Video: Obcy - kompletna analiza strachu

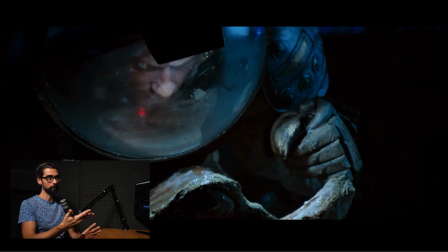1223s
Ponownie mamy uderzenie kontrastu, tylko tym razem nie w dźwięku, a w montażu. Zobaczcie się, jak tutaj zostały świetnie poprowadzone następującymi po sobie detalami,
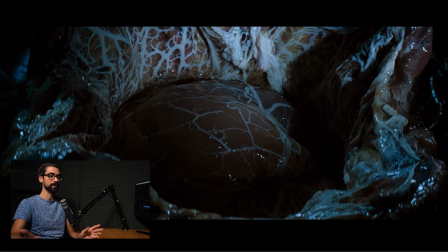1232s
które potem przechodzą w plan totalny i oczywiście w całkowitą ciszę.
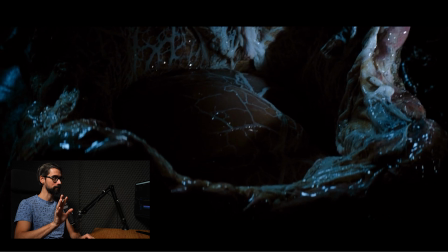1238s
Obejrzyjcie sobie tę sekwencję jeszcze raz.
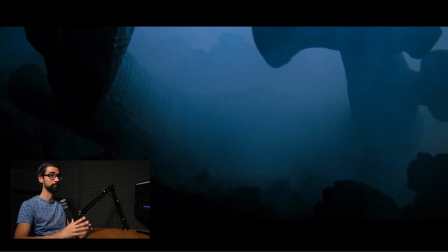1246s
I cisza, i plan totalny, i przestrzeń, i samotność, opuszczenie.
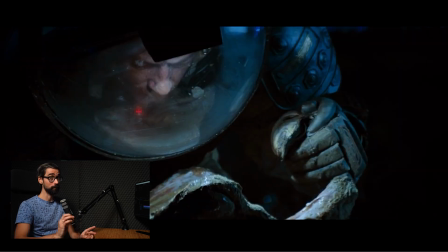1253s
Świetnie ukazana sekwencja, bardzo ważna oczywiście dla przebiegu całego filmu, ale to idealnie właśnie podsumowuje to, jak ten film jest budowany, jak świadomie jest konstruowany. Kontrast w dźwięku, kontrast w montażu, samotność, opuszczenie. Bardzo dobra rzecz.
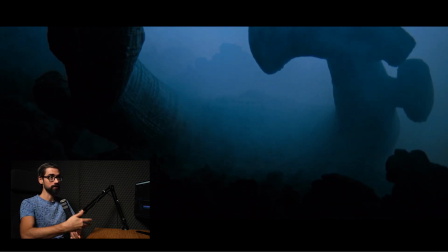1271s
I to wyczekanie. Patrzcie, ile trwa ten kadr. Ciągnie się i ciągnie się i ciągnie się i jeszcze i jeszcze.
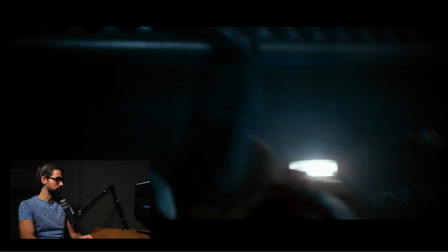1281s
Zaraz wam powiem, ile on trwa. 34, 15 sekund.
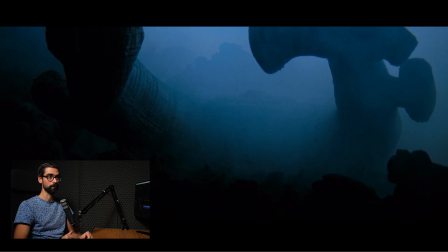1286s
Około 15 sekund czegoś takiego. Ale po tak intensywnym wydarzeniu jak to,
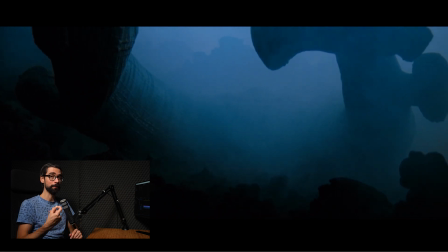1294s
to zostawia nas właśnie z tą niewiadomą, niepewnością, samotnością.
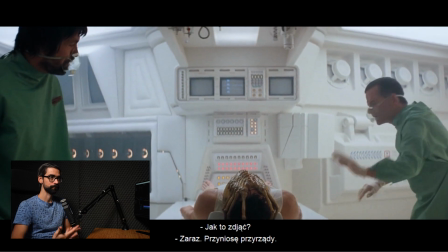1300s
Zwróćcie uwagę, że cała ta scena paradoksalnie jest realizowana w wysokim kluczu, jasno naeksponowana, powraca ta biel. Biel jest pewnego rodzaju przerwą, traktowana również jako pewnego rodzaju oddech, przerwa, uspokojenie akcji.
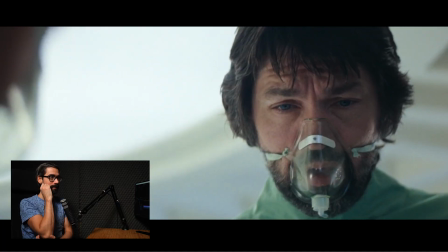1315s
Oczywiście mamy tutaj istotną fabularnie sytuację, w której odkrywamy nowy gatunek, dzieje się coś ważnego, ale po tej całej akcji i tym napięciu mamy moment oddechu, moment przerwy.
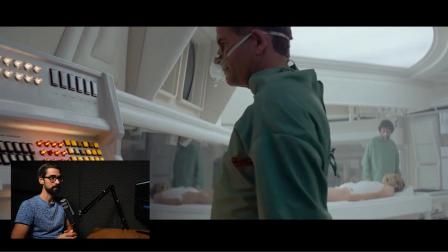1328s
Zwróćcie też uwagę, że ta cała lokacja jest właśnie skryta w bieli, ale nie będzie tak zawsze.
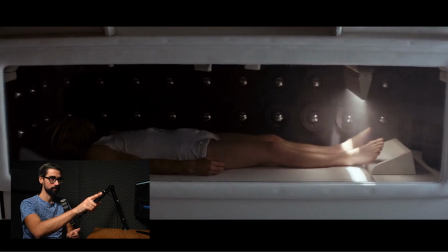1336s
W tym momencie już zaczyna nam się lekki półmrok wkradać. Zobaczcie, że nasi bohaterowie są mniej naeksponowani, mniej oświetleni.
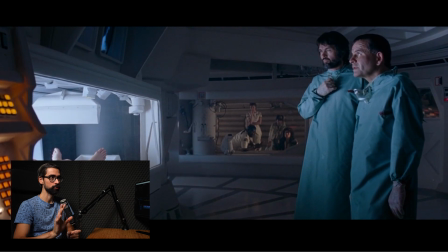1343s
Ta biel zaczyna być zaburzona, wkrada się kolor niebieski, wyświetla się ekran, robią rentgen, ale ten niebieski, który się kojarzy właśnie z czymś niebezpiecznym w tym filmie, zaczyna się pojawiać. Czyli powoli z tej bieli, z tej czystości, z tego odpoczynku znowu wracamy do niebezpiecznych sytuacji. Wkrada się niebieski, wkrada się niższa ekspozycja, wkrada się również żółty.
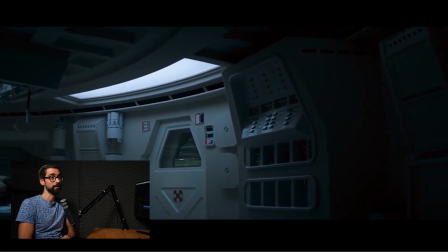1372s
Widzicie, już zupełnie inaczej jest budowany klimat w tej samej lokacji. Oczywiście sposobem świecenia. Wcześniej nadal wszystko jest pomalowane na biało, ale przez to, że jest zupełnie inaczej rozstawione oświetlenie, no to otrzymujemy zupełnie inny klimat. to samo miejsce, a jak wzięte zupełnie z innego filmu.
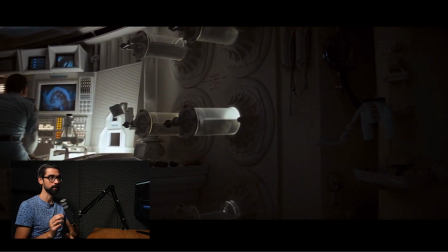1390s
Zwróćcie też uwagę, że wróciły powolne, spokojne ruchy kamery, delikatne najazdy, wyczekane. To ujęcie znowu tak naprawdę od cięcia do cięcia, gdyby je policzyć, to spokojnie wyjdzie nam 15-20 sekund, jak nie więcej. Zwróćcie uwagę, że ponownie to, co jest tutaj robione, to mamy budowany klimat, nim rozpocznie się akcja. Ten film cały czas nas wyprzedza ze swoim sposobem przedstawiania historii. Tak jak na początku, to co na początku Wam zwracałem uwagę, że ten film zaczyna budować atmosferę od pierwszej planszy, od planszy tytułowej praktycznie. Mimo, że my jeszcze nawet nie wiemy o czym do końca będzie ten film, jak zostanie poprowadzona historia, to ta atmosfera jest budowana już wcześniej. Tu jest dokładnie, dzieje się to samo. Mamy jakby chwilę przerwy oddechu od dynamicznej akcji, ale ten podkład, ta podstawa budowania całej atmosfery jest już tworzona, stopniowo się pojawia.
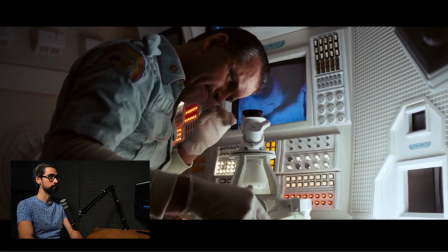1447s
Ja specjalnie tutaj zatrzymałem ujęcie, żebyście zobaczyli coś takiego.
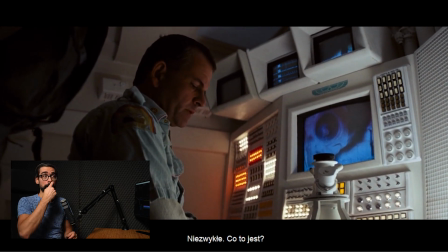1453s
Mamy pierwszy straszak, bardzo często w obcym, ja to zwrócę Wam na to uwagę później,
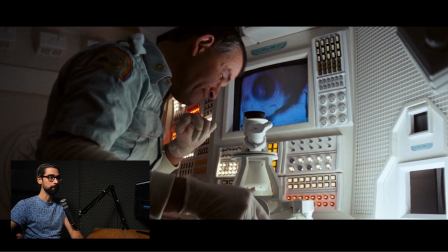1462s
straszenie budowane jest często niekoniecznie jumpscarem, ale umieszczeniem, wprowadzeniem czegoś w kadr.
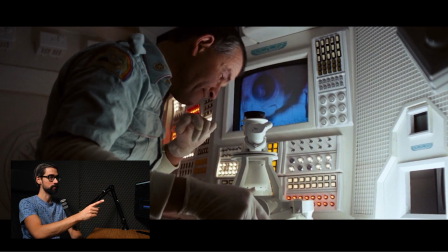1471s
Zwróćcie uwagę, jak to tutaj zostało ograne.
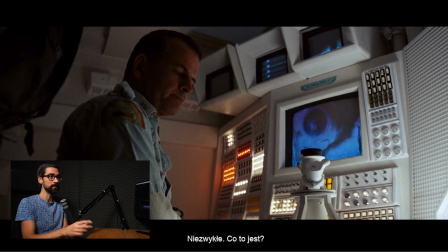1475s
Mamy nagle jakiś kształt wchodzący w kadr i reakcję bohatera, który podskakuje. Nie ma żadnego dźwięku nagłego, nic się tutaj tak naprawdę dźwiękowo nie dzieje, ale i tak oglądając to normalnie, no teraz ja wam cały czas nawijam i wszystko tnę, więc oczywiście nie macie tego wrażenia siłą rzeczy,
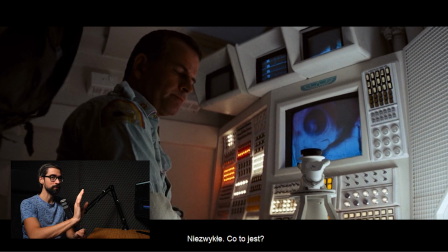1495s
ale gdy to oglądamy, ten spokojny najazd, to ujęcie, które trwa 20 sekund praktycznie i nagle nam coś wchodzi w kadr, jeszcze aktor, mamy ten odruch przestraszenia się, to to jest świetny jumpscare, ale zbudowany na zupełnie innych zasadach.
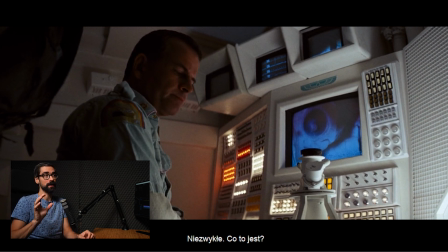1510s
Nie atakuje nas gwałtowny dźwięk, ale atakuje nas gwałtowna rzecz pojawiająca się w kadrze.
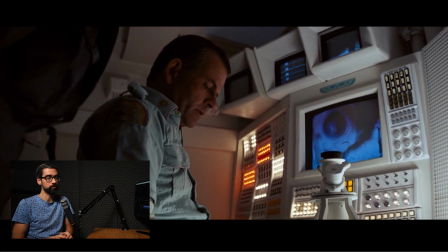1517s
Świetna sprawa, ja o tym wam opowiadałem już dość sporo w materiale o horrorach, o najlepszych horrorach ostatnich lat, który się pojawił na kanale. Tam również zwracałem uwagę właśnie na tego rodzaju straszaki, które nie są jumpscare'ami, ale zostały zbudowane w zupełnie inny sposób. I tutaj jest to właśnie zastosowane.
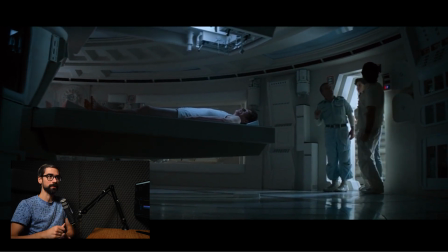1538s
Okej, znowu mamy taką sytuację, która swoją drogą idealnie by pasowała do wydykania błędów, z co jest nie tak. Mamy ekipę, która szuka facehuggera. On gdzieś tam zaginął i zaczyna biegać. Zwróćcie uwagę, że cały czas wszystko jest skryte w lekkim mroku. Aż się prosi o to, żeby znowu zapalić światła, żeby było jasno i żeby dało się znaleźć to, czego szukają. To jest normalne. Jak gdzieś nam coś zginie, no to zapalamy światła, żeby to znaleźć. Wiemy, że tutaj można zapalić te światła, bo wcześniej lokacja była skryta w całkowitej bieli. Ale mimo wszystko to nie następuje.
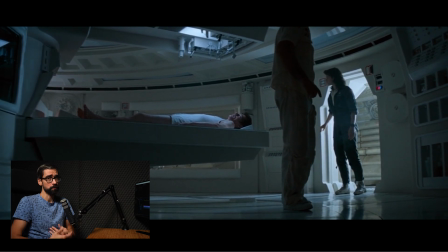1567s
Jest to oczywiście podyktowane tym, że twórcy woleli zbudować odpowiedni klimat kosztem pewnej zachowania, pewnej logiki.
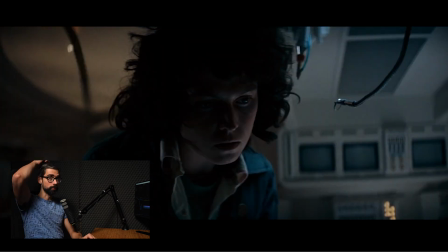1578s
Okej. O tym właśnie mówiłem, jeśli chodzi o konstruowanie straszaków w filmie. Popatrzcie się jeszcze raz. Mamy ujęcie na replay i coś pojawia się za nią. Czyli ponownie, nie mamy tu jumpscare'a dźwiękowego, ale wizualny.
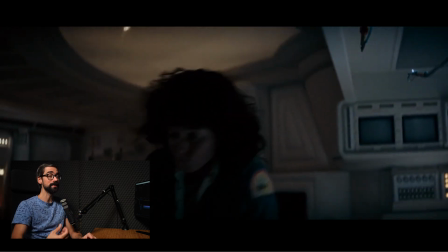1596s
Jeśli już pojawia się jakiś jumpscare, to jest on stricte reakcją naturalną postaci z filmu. Jeśli nagle coś na nas wskoczy, przestraszymy się, to zaczynamy krzyczeć. Więc automatycznie powiedzmy, że jest tu wprowadzony ten jumpscare, ale jest on bardzo naturalny, prawdziwy.
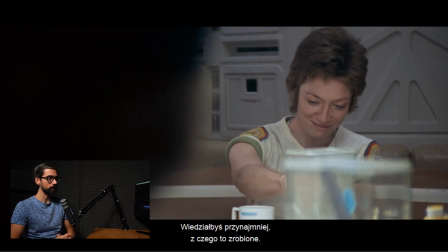1615s
Bardzo fajnie zorganizowana przerwa w akcji. Znowu wracamy do naszego stołu.
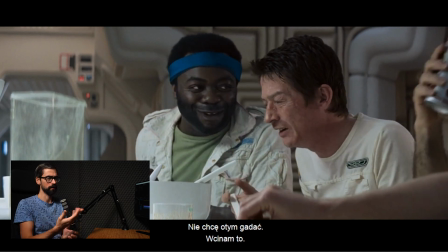1620s
Mamy sytuację bardzo podobną do tego, co było na początku, czyli cała ekipa zgromadzona w głównej sali. Wszystko ładnie naeksponowane. Zwróćcie uwagę, że wracają również ciuchy, które nasi bohaterowie mieli na początku, jasne,
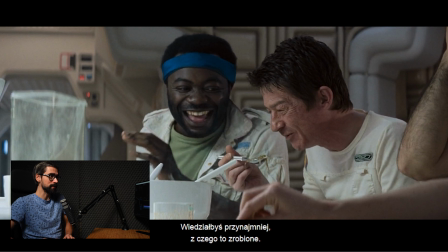1636s
pasujące właśnie do palety barw całej lokacji. Jest to tak naprawdę ostatnie, ostatni bezpieczny przyczółek przed tym, jak rozpęta się tutaj piekło na pokładzie Nostromo,
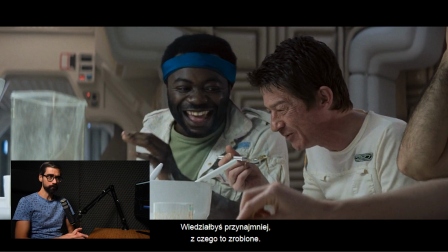1649s
ale ponownie akcentuję to właśnie, jak odpowiednio poprowadzona jest dynamika i tempo całej opowieści. Mieliśmy to wprowadzenie, które odpowiednio zbudowało atmosferę, potem mieliśmy jasną, nazwijmy to przerwę, takie oczyszczenie,
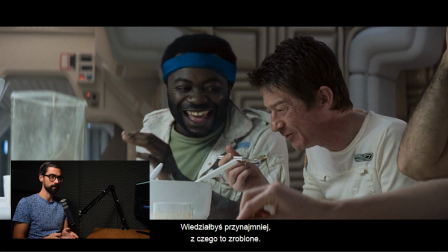1665s
potem przeszliśmy znowu do sytuacji napiętej, gdy nasi bohaterowie lądują i dzieje się ta cała akcja z facehugerem, z wyskoczeniem z jaja. Znowu mamy chwilę przerwy, jasno naeksponowanej, spowolnienie.
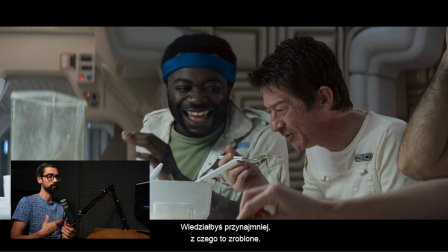1684s
Potem powrót mroku, gdy nasi bohaterowie szukają facehuggera, który zniknął, gdy wydarzyło się coś dziwnego. Teraz znowu mamy chwilę relaksu, teoretycznie wydarzyło się coś pozytywnego, nasz bohater wrócił do żywych, dobrze się czuje, zajada, apetyt mu dopisuje.
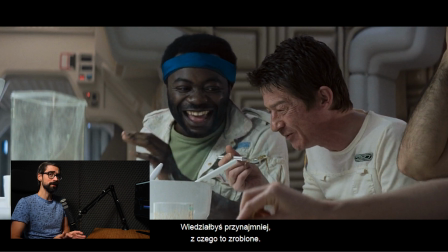1700s
Oczywiście wszyscy wiemy, jak się to skończy, ale jest to kolejny moment takiego relaksu, odpoczynku. Zwróćcie uwagę, jak ten klimat balansuje niczym sinusoida, od napięcia do odpoczynku. Napięcie, odpoczynek i każdy z tych elementów ma odpowiednią jakby swoją ścieżkę artystyczną w określony sposób poprowadzoną.